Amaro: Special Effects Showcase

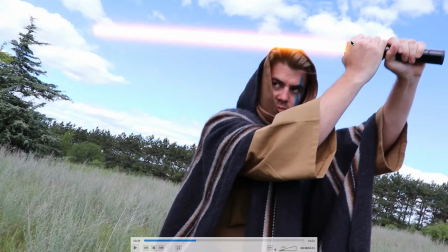[6:28]
But because of the white rod we used to this thing that's underneath the track mat,
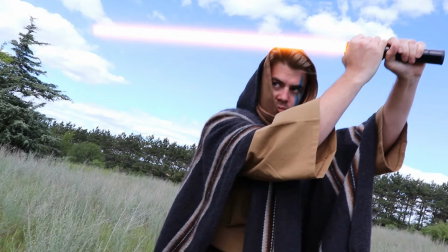[6:35]
it was too low contrast compared to the sky in a lot of the scenes.
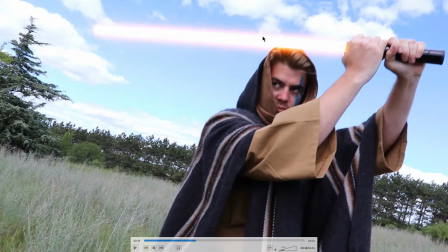[6:40]
I couldn't use the After Effects
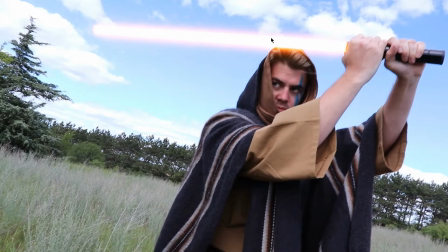[6:45]
automatic motion tracker, so I had to motion track every single lightsaber scene myself manually, and it was rough.
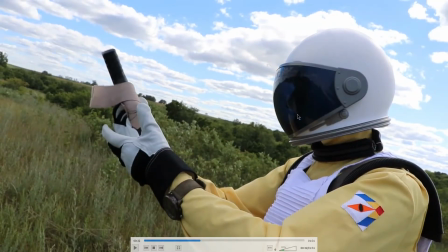[6:56]
Again, we have a little bit of visor blur right here, and then Eric's gonna kind of wonder what the heck's going on with the gun.
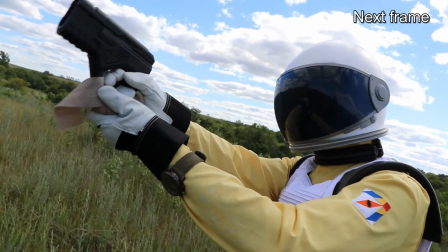[7:02]
And then I did a little bit of an animation here on the gun where it like heats up.
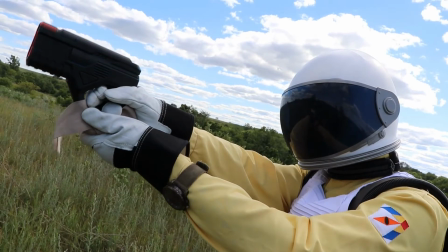[7:07]
Where is it? Right there. So there's a little bit like of a heat up animation, and then this is just a circle. These are just shapes with, again, opacity and feather. And then the bolt kind of grows right there, and then it gets bigger.
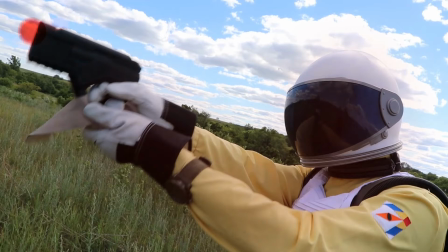[7:21]
And then again, I just added the red flash to give a little bit of a feedback. And then he shoots it off.
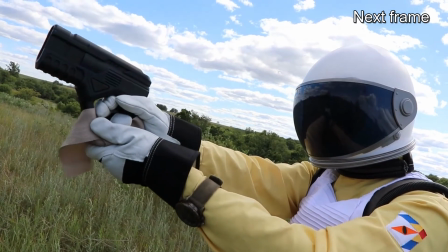[7:28]
And then this rifle bolt. This is something holy moly.
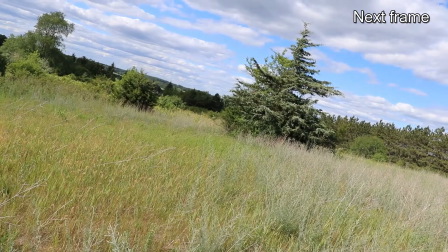[7:36]
So this is just the same process as the lightsaber, just smaller.
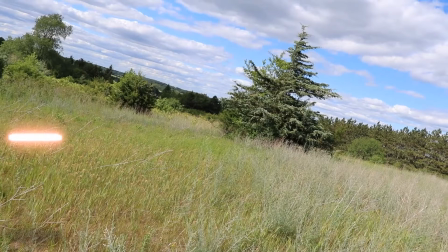[7:41]
And this is just a shadow. I just duplicated it and then made it a shadow through, you know, colors and stuff like that.
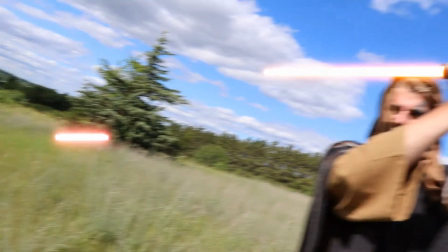[7:49]
And then this was like the hardest thing. This is one of the hardest things to do in the entire process because of the way the camera turns.
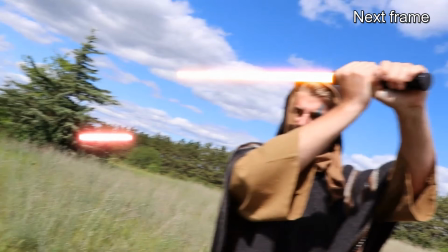[7:56]
I couldn't really get it right. So as you can see, the bolt gets bigger and then smaller because
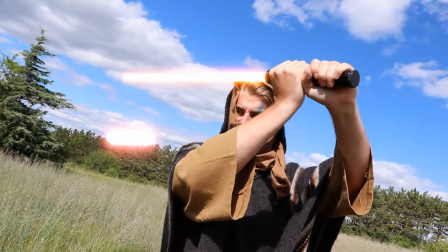[8:04]
theoretically it's traveling left to right to front to back. The way the camera turns, this was really hard. I had to like draw this out and like it was tough.
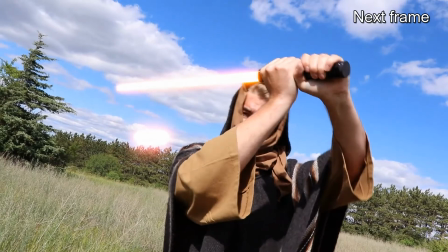[8:15]
But then it goes basically into a circle and it kind of stops, but that just shows like the depth because it's heading more towards Brian at this point instead of going left, like I said,
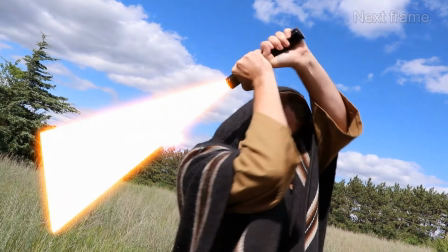[8:24]
left and right, front and back, you know. So then he deflects it. I love this too, the giant lightsaber sort of thing. This was a design choice to really show like the fluidity of the lightsaber, and to really show like I don't know, you know what I'm talking about.
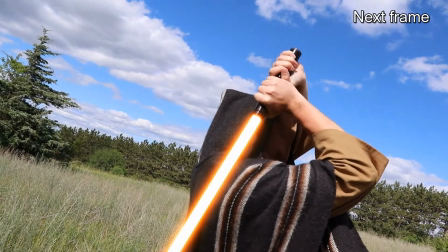[8:44]
So he deflects it and then it kind of flies back towards where it came from. And then this one, we shot this really well actually.
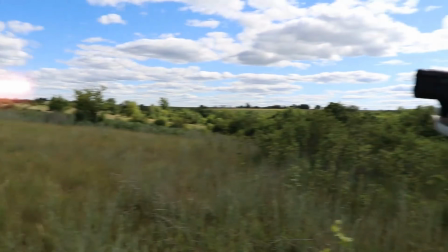[8:52]
I didn't really move this. I think it started off screen here, and then I put the next point right at the gun, and the camera kind of did the rest of the movement for me.
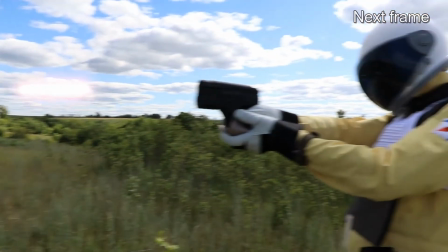[9:01]
So this is like one of our best shots because of the way we pre-planned it.
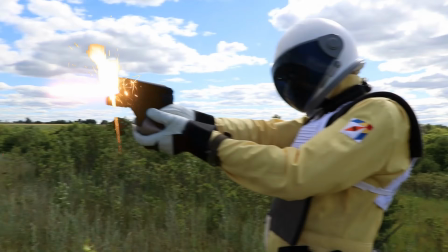[9:07]
And then this effect right here is a Roman candle effect I found online with, again, a black background that I just screened out. So then it hits the gun and then kind of like sparks this effect. And then this is actually one of our practical effects.
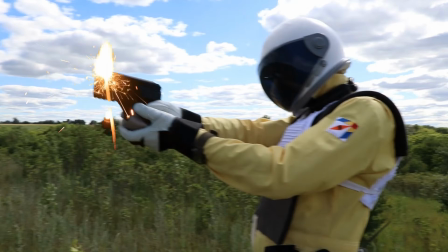[9:21]
What happens as the Roman candle here continues with the sparks, right behind, so we have a wire attached to the handle of the gun right here that kind of fed behind Eric and then pulls back, and then there's a guy, Nate, who we saw in the visor earlier. He's pulling it from the back.
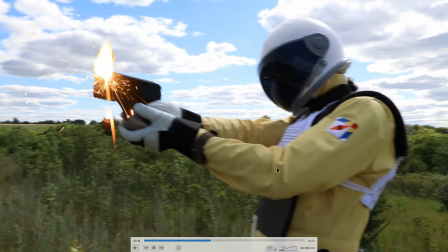[9:40]
I'm filming this, by the way. I don't know if I mentioned that, but he's pulling it with the wire. And sadly, I couldn't get the wire removal effect in After Effects to really do the job, so there's kind of a little bit of residue back behind here if you watch it closely, which I guess I can point out.
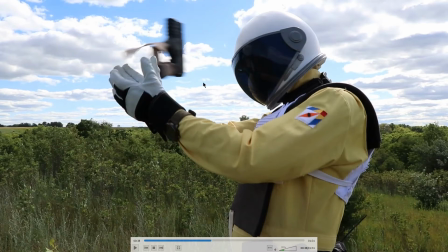[10:00]
So at this point the gun is pulled, the wire's pretty much attached right here, and then it just gets pulled, and then
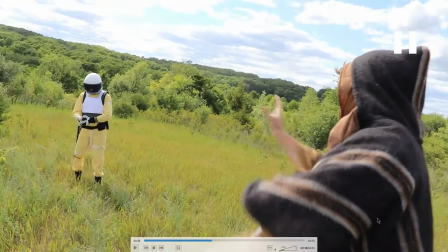[10:08]
some of it's just a little bit, yeah, like right there, but I mean it's weird, it's hard to do. So this is the force push. What I did was I made
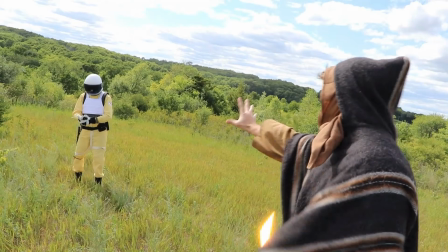[10:21]
just a circle, and then I added a liquefy effect to it, and then the circle kind of travels.
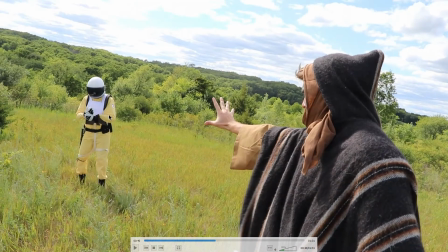[10:28]
I don't know, it's really hard to see, but it'll first hit him right here in the arm, and then it'll travel like into his chest.